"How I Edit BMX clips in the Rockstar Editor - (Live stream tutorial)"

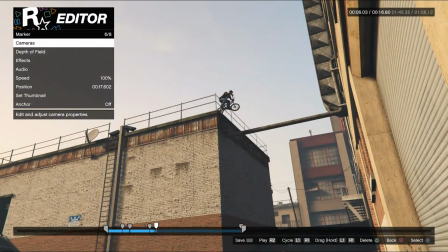Much better, much more smoother. See that whole thing just cut all of that dicking around out, and it's made it into one smooth motion now. So now we'll have that into here, and then we can add our last camera up to there. Make sure we've got the linear on it.
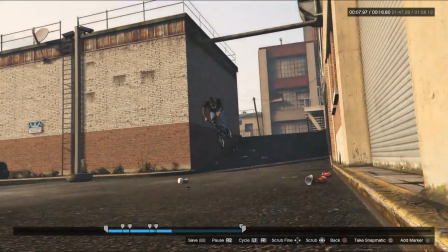Smooth. Yeah, looking good. Looking good.
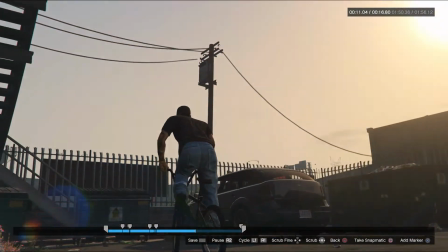So you're slowly panning the camera around.
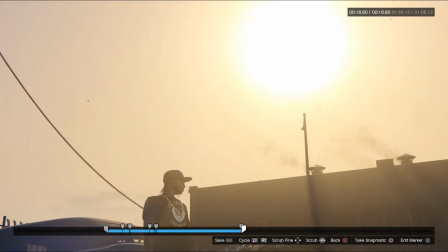Yeah. Alright, so that was fixing it and making the whole process much more...
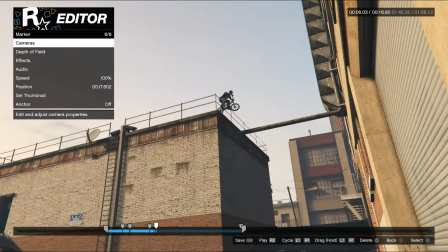Ah, shit.
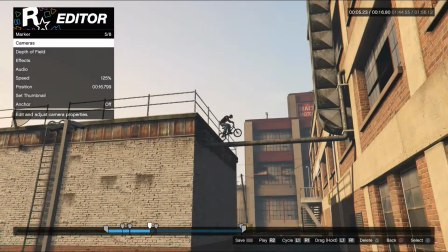I've just realised what I've done here. So this almost needs to be deleted, this actual...
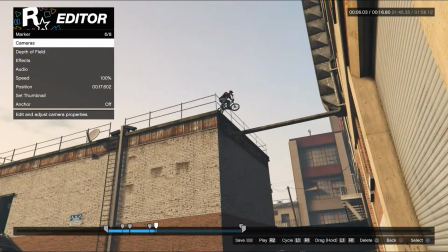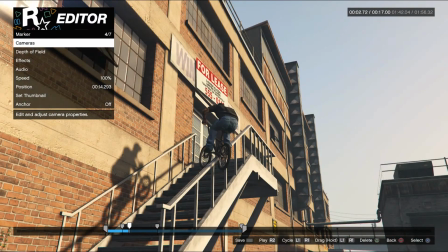That one needs to be deleted, so we need to stretch
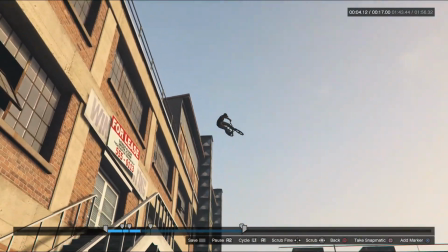that to there. So now it should transition perfectly. We've cut out the middleman. Perfect.
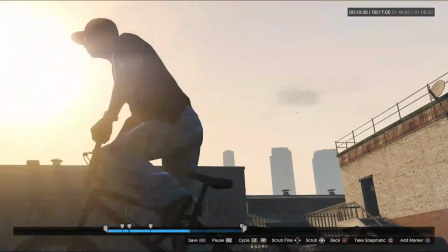Absolutely nailed it. We've got a little bit of nice movement in the blend on the end there.
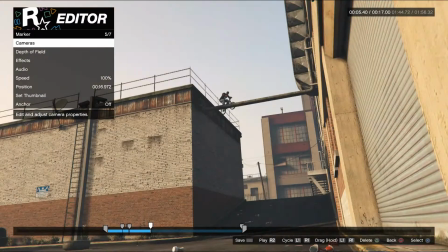Yeah, so that's absolutely fixed that right up.
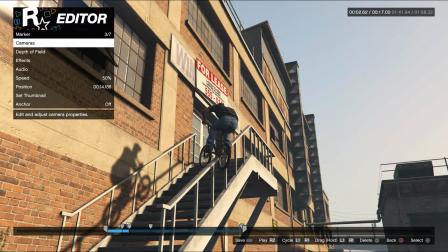So I'm wondering if we just, instead of chucking 50 on that, I'm probably going to put it to 35 to like emphasize it a bit more.
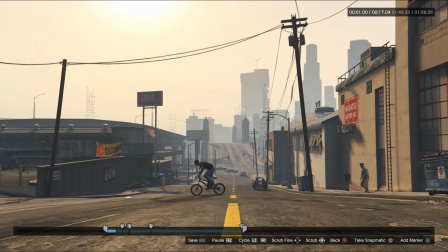So maybe yeah, 35.
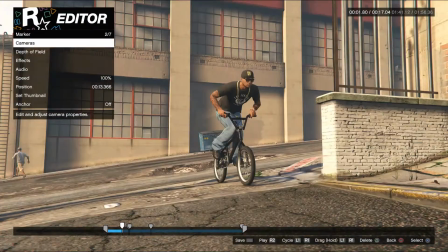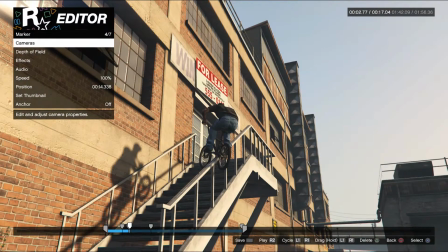To there, maybe.
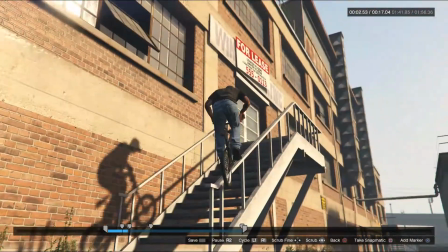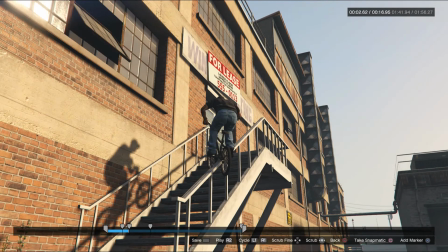It's actually, that's taken that out of there, hasn't it?
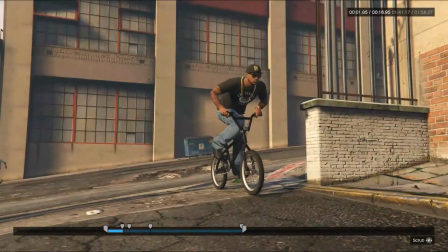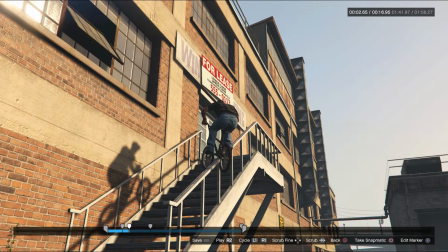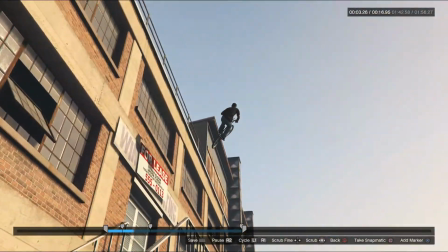That one can actually go, yeah. So now it just needs to be
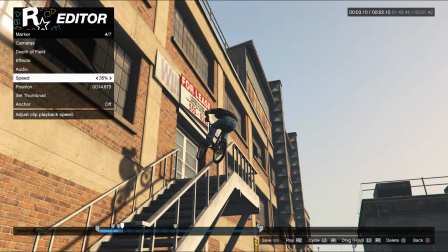35 and then back to 100, and that's simplified it and streamlined the whole thing even further.
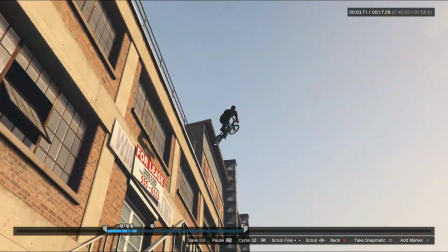So now, nice, and that really accentuates it on that rail.
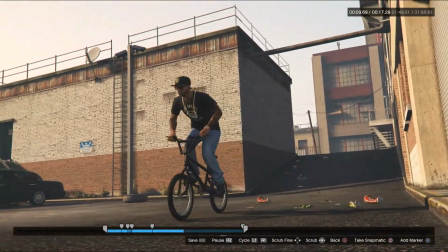Perfect to there, back down. The nice way to finish it, sweeping around.
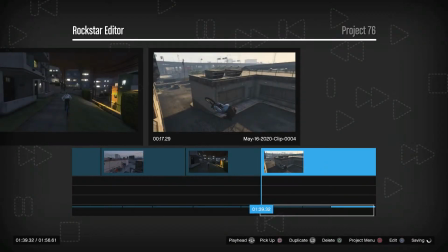Alright, sick. So that's saved. Now that basically wraps up the whole portion of what I was trying to put together for the tutorial. And there's a lot of stuff that I would have missed.